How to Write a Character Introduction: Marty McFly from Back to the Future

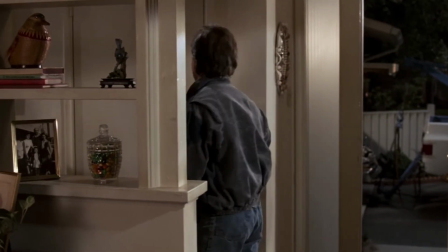747s But what are you, blind, McFly? It's there. How else do you explain that wreck out there?
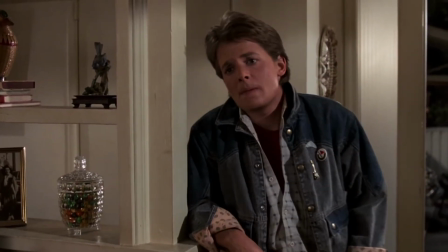752s Now, Biff, can I assume that your insurance is going to pay for the damage?
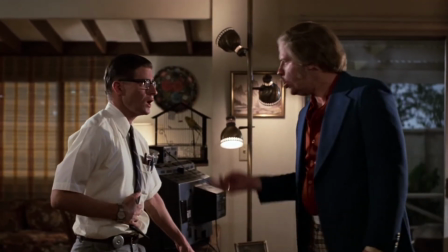758s Well, my insurance. It's your car. Your insurance should pay for it. I want to know who's going to pay for this.
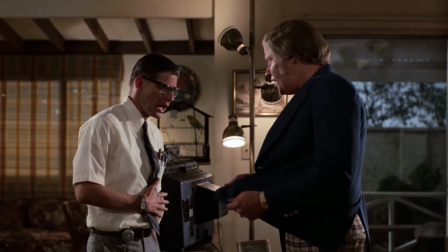764s I spilled beer all over when that car smashed into me. Who's going to pay my cleaning bill?
So George is just getting completely bullied here. He's a complete doormat. And we see Marty kind of walk in the middle of that. And so what this does is, again, it establishes Marty as an underdog because now he doesn't have a car to take Jennifer out to the lake. It also establishes him as an underdog because his dad is such a loser.
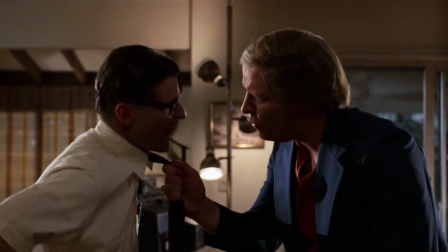787s
This guy is agreeing to pay for the other guy wrecking his car. So again, this idea of underdog and past pain, it's all kind of combined right there because, again, Marty has been living with George as a dad his whole life, and George is just such an incredible loser.
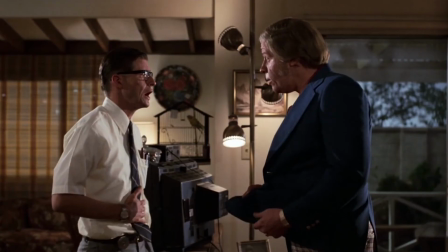805s
And even though this scene is really George's introduction, we're seeing Marty observe everything. So Marty's reaction to this, what's unfolding, is really what we're getting out of the scene here. And the very next scene is a dinner scene, and it's Marty's mom's introduction, Lorraine.
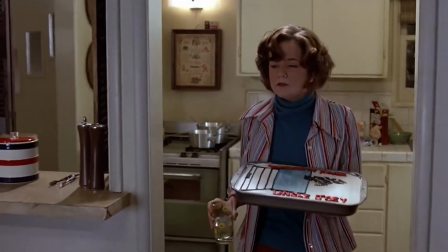824s
And this scene really does come off as a little long and a bit just exposition.
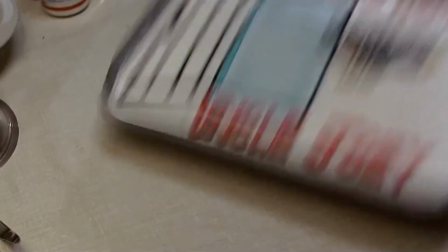829s
There are some fun moments of comedy, but because we're not seeing a ton of Marty's interaction like we did in George's introduction, we're not really seeing how all this relates to Marty. So we're just seeing this kind of as a character introduction of Lorraine. The very next scene, Marty's in bed. He gets a call from Doc. He slept. He was supposed to stay up to meet with Doc.
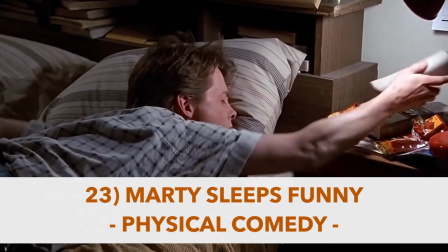852s
He accidentally slept. This scene, we see some comedy because he's sleeping in a funny way.
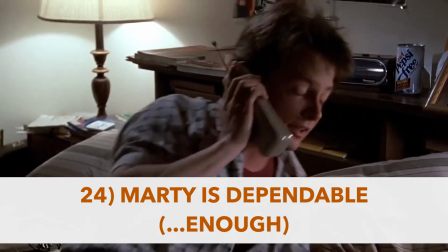857s
But we also realize that Marty is helpful and reliable. So even though he kind of slept in,
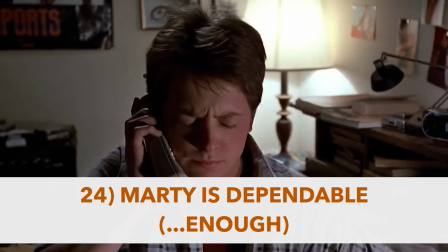862s
Doc asks him to go back to his place and pick up a camera to take the camera to the location, to the Twin Pines Mall.
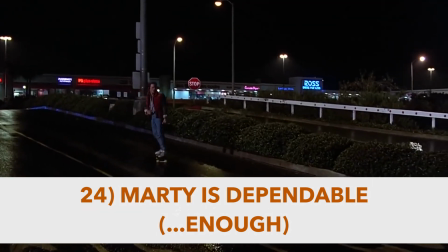869s
And so we like Marty because he's funny, and we like Marty because he's helpful or reliable.
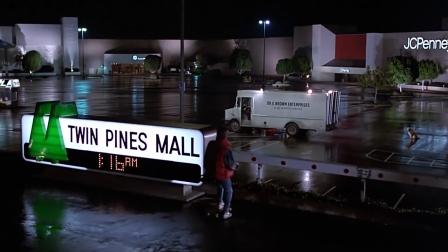875s
And then Marty shows up at the mall, And what does Marty do first thing? He goes and he pets Einstein.
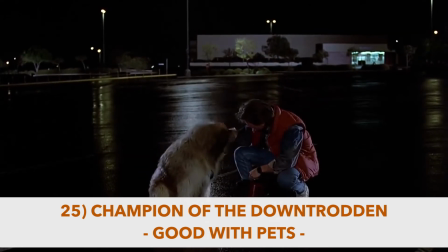881s
So we have a character petting a dog, so we think he must be a good person. So another silly little thing, but Back to the Future did it.
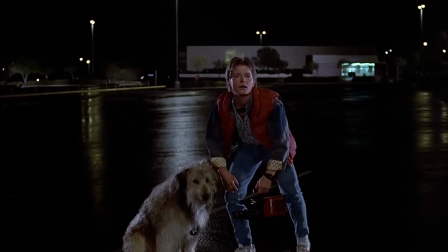891s
Back to the Future had Marty pet a dog to add some of those character likability points. And then the very next little bit is Doc's intro.
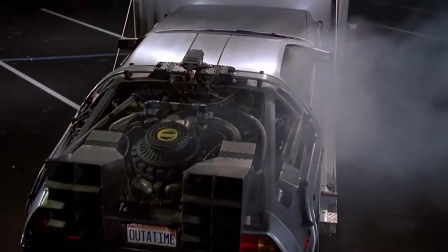898s
Now, Doc's intro is led with a DeLorean coming in for the first time, and there's a few moments of kind of light comedy there.
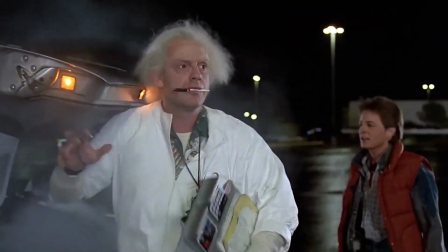904s
We introduce Doc for the first time before we have the DeLorean hit 88 miles an hour and go back in time.
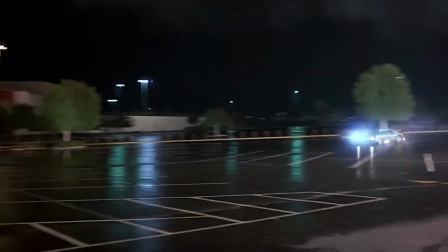912s
So this is the stasis of Back to the Future. This is what the world is like before the world gets flipped upside down by the DeLorean going back in time. And so throughout this introduction, we're staying with Marty the entire time.
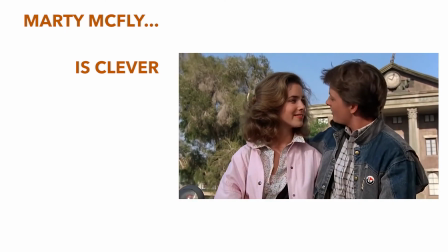927s
And Marty is clever, he's resourceful, he's funny,
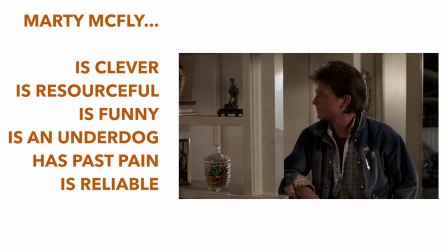933s
he's an underdog with some past pain, he's helpful and reliable, he's cool, he has some edge.
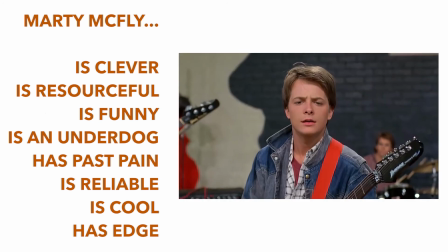939s
I mean, everything that you can think of to make a character likable, they specifically went in and made sure they checked all these boxes. That is why Marty McFly is one of the greatest characters of all time. They do such a good job of making us like Marty that we're totally rooting for Marty by the time he sits down in that DeLorean and takes off. So that was a quick overview of Back to the Future and how the filmmakers used so many different techniques to make us like Marty in the first 20 minutes of that movie.